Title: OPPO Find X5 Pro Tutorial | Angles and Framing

Angles and framing help the viewer with perspective. By giving them multiple angles of what they're looking at, it gives them a better connection with the scene and helps convey emotion.
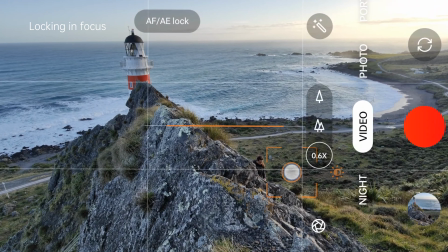14s
To keep the focus on the correct area of a scene, I tap and hold until the selected area goes orange. This means that the focus point is now locked in. Another way to change the perspective for the viewer is to use a variety of different camera angles.
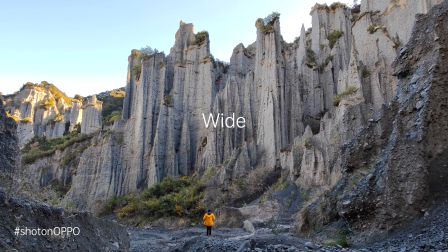29s
I will go into a couple of these now. The wide shot. This establishes the scene and helps the viewer understand a location.
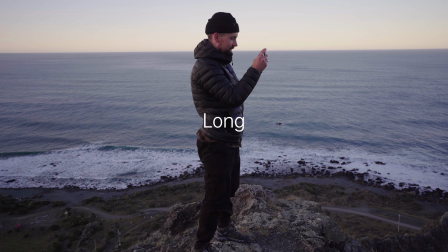38s
The long shot. On top of establishing a location, a long shot focuses more on a subject. For instance, a full body filling the frame. The medium shot.
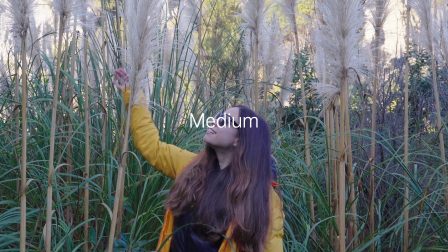49s
This is typically waist up, to focus attention on the character or scene. This allows the viewer to feel closer to the subject.
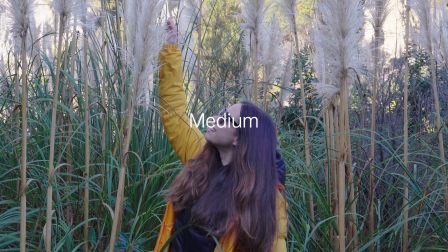57s
To further enhance a medium shot, you can get closer with your camera to create more depth in the scene.
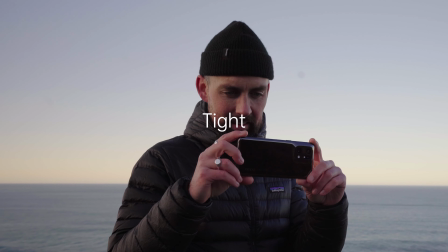63s
A tight shot. This is used for more of an intimate scene, allowing you to get real close to your subject.
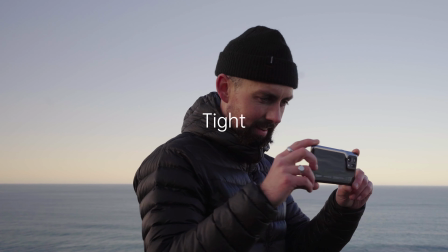68s
A tight shot is great for dialogues or headshots. A detail shot.
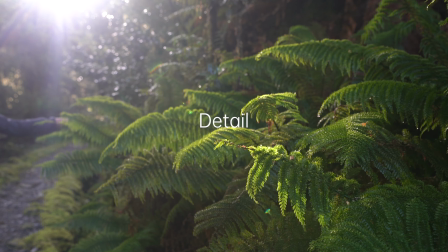73s
This is an extreme close-up shot and is used to put emphasis on a specific part of your scene, which helps you create a story and captivate your viewer.
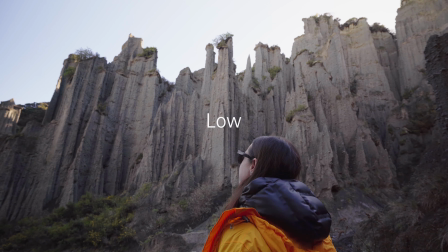82s
A low angle shot. Used to highlight and create power and dominance.
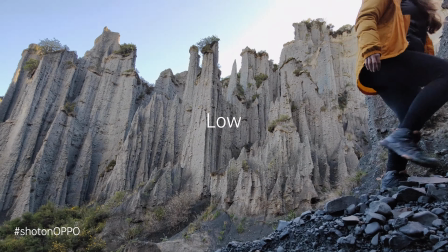87s
Great for those epic clips in dramatic environments where the subject is smaller than the surroundings.
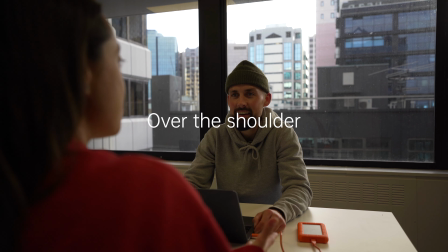93s
Over the shoulder shot. Using an over the shoulder shot usually includes two subjects, with one subject in the foreground creating a feeling that the viewer is being spoken to, allowing the viewer to feel engaged and part of a conversation.
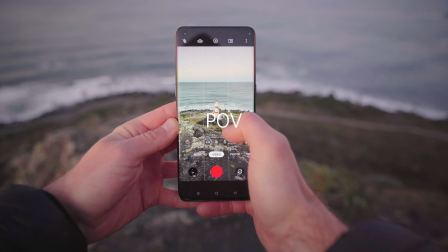107s
The point of view shot. This gives the audience a view of what a character is looking at.
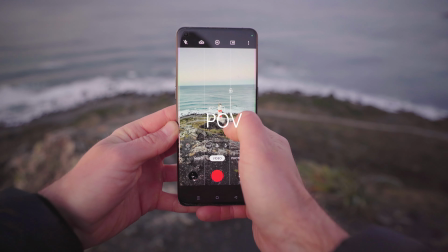112s
This is great for scenes with movement or action, allowing the viewer to feel like they're close and part of the action.
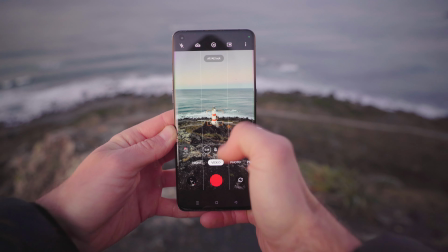119s
When filming those point of view shots, to ensure smoother shots during movement and up your production value of your footage,
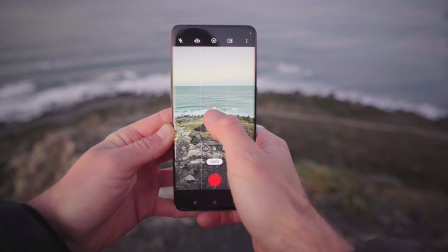126s
you have the option of using additional accessories such as a tripod or gimbal.
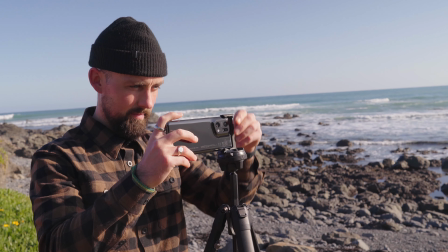130s
A tripod is one of the most basic and essential stabilisation tools for filmmaking and can be used in multiple ways,
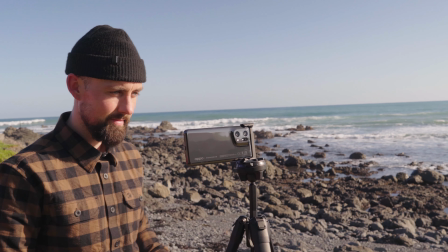137s
such as still shots, tilting and panning. Always remember to incorporate the rule of thirds and lead-in lines, no matter the angle that you choose. This will ensure that your shots are more aesthetically pleasing to the viewer.